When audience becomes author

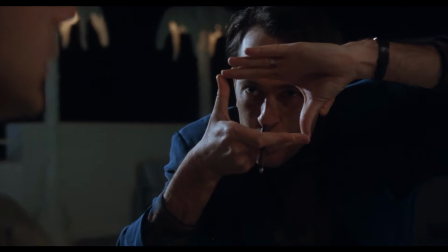0s
Okay, so you're directing a scene and want to show what your character is going through emotionally. How would you show that?
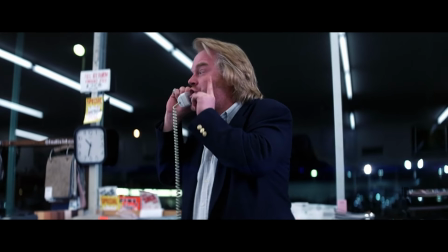6s
You might have them in a heated conversation...
Will you shut up? Shut up! Shut, shut, shut, shut, shut up!
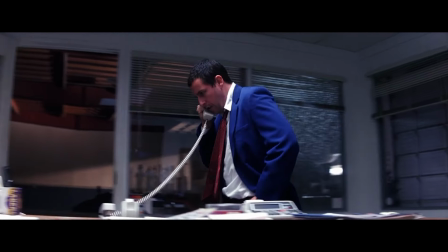13s
Or show them nervously pacing around. You could go for a big emotional outburst.
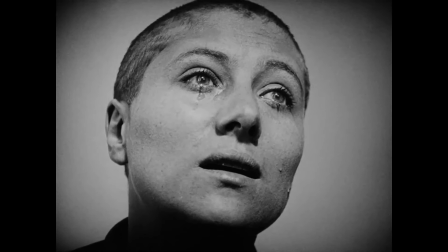18s
Or zoom in on them with tears running down their face. All solid choices, right? But would you ever think to show it like this?
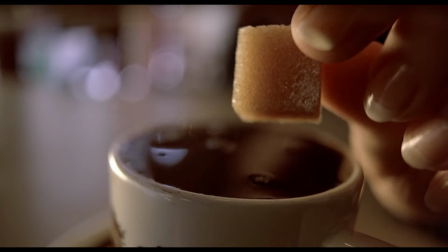29s
This simple close-up on the sugar cube can tell us a lot, without saying anything directly. But, wait, I'm getting ahead of myself.
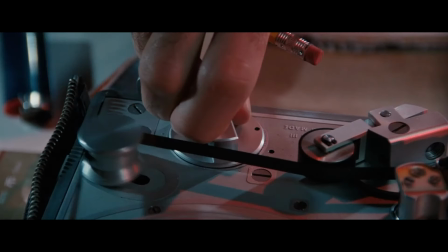37s
We'll get back to why this sugar cube is so important in just a second. But first, let's take a step back.
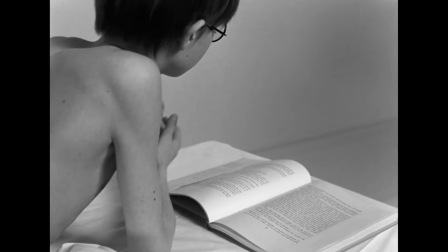45s
You've probably heard people say they prefer the book to the movie adaptation.
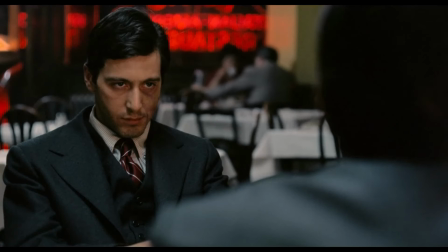49s
Sure, some films like Fight Club, The Godfather, or No Country for Old Men might even surpass the book.
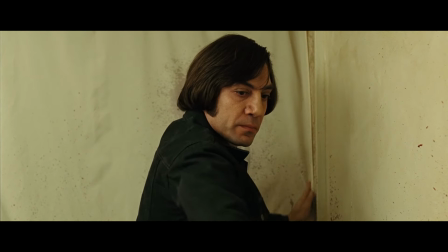55s
But more often than not, the book is seen as the better version.
I like the book much better.
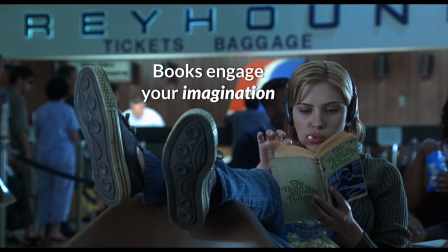60s
Why? Because books engage your imagination. You picture every detail your own way, making the story feel personal.
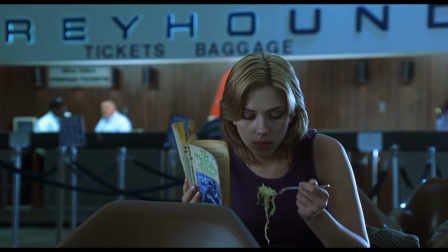67s
It's like you're co-creating it. Using words, books give you the freedom to see the story through your own lens.
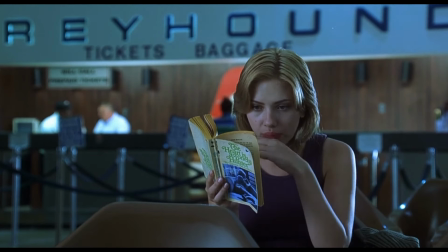74s
They hint at imagination through descriptions that paint just enough of a picture to guide you, but leave plenty open for you to fill in.
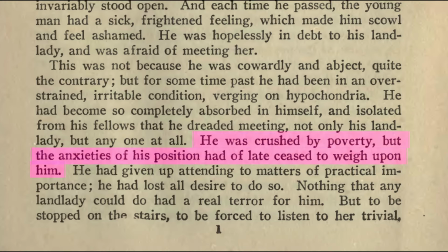81s
Take this line from Crime and Punishment. He was crushed by poverty, but the anxieties of his position had of late ceased to weigh upon him.
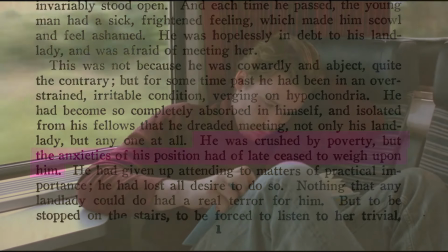89s
When you read that, you picture Raskolnikov yourself, his tired eyes, his shabby clothes, and here's the magic.
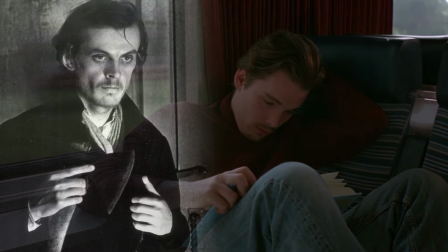96s
Your version of Raskolnikov is entirely yours. He never overacts or breaks character because you've crafted him in your unique way.
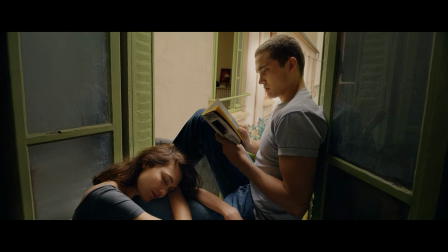104s
Each reader's mental imagery is different, making the story deeply personal. You're not just a reader, you're a co-creator of the narrative.
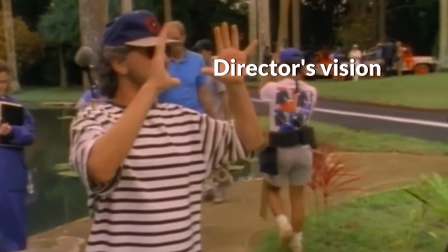113s
Now, in movies, it's the director's vision that leads the way. Every shot, every frame is carefully chosen to guide you toward what they want you to see.
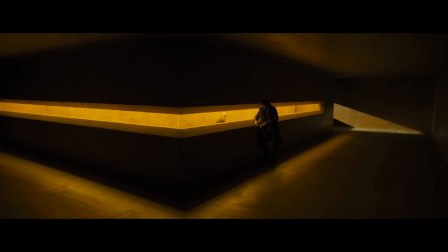123s
The colors, the lighting, the camera angles, they're all decisions that define the story.
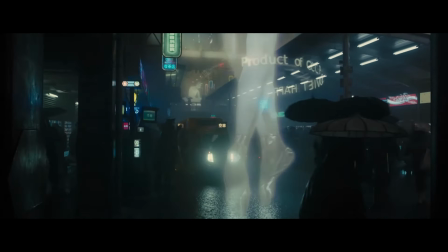133s
Unlike books, where you create the imagery in your mind, films provide a more concrete version of the story. It's the director's world, and you're passing through. But what if movies could get close to the same experience you get from reading a book?
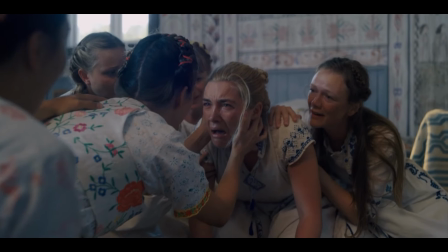148s
Maybe not exactly the same, but pretty close. At its core, storytelling is about evoking emotions.
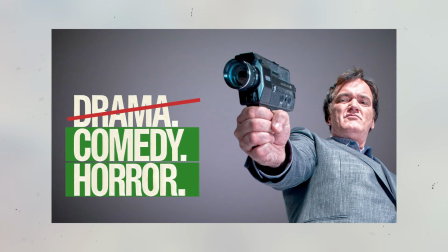156s
In my last video, I talked about how comedy and horror, though challenging,
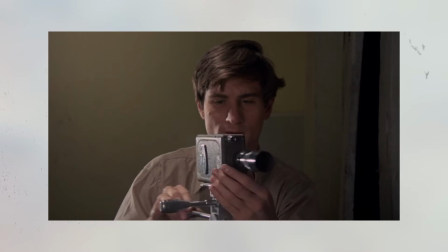159s
are great playgrounds for new filmmakers as these genres give clear emotional targets, make people laugh or scare them.
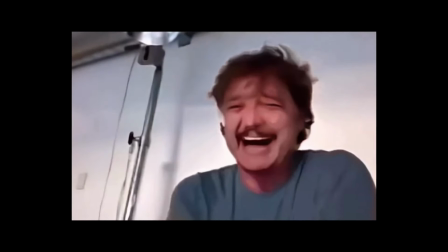167s
compared to drama, where emotions are more complex and layered. Bringing those feelings and emotions to life in a way that really connects can be very challenging.
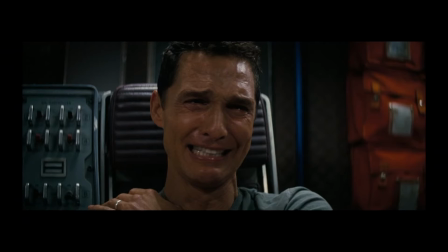176s
Sometimes emotions are shown more directly, making them clear, but often engaging the viewer's mind more than their deeper emotions. While this approach gets the message across, it doesn't always tap into that deeper, more personal emotional connection. So, how can we convey complex emotions in a simple, poetic, and subtle way? That's what we'll dive into in this video,
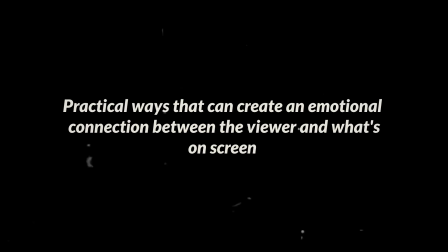198s
practical ways that can create an emotional connection between the viewer and what's on screen, making the movie feel more personal, as if you were reading a book. The idea of leaving space for the audience to fill in the blanks is
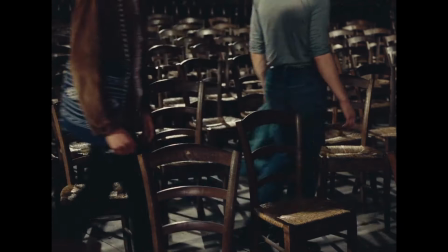215s
one of the ways to turn them into co-creators of the scene.
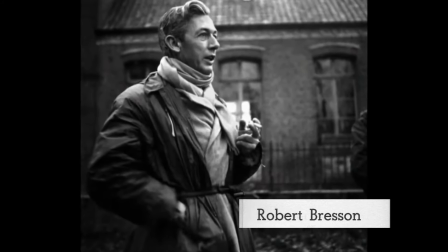221s
This is Robert Bresson. He was a master at showing just enough.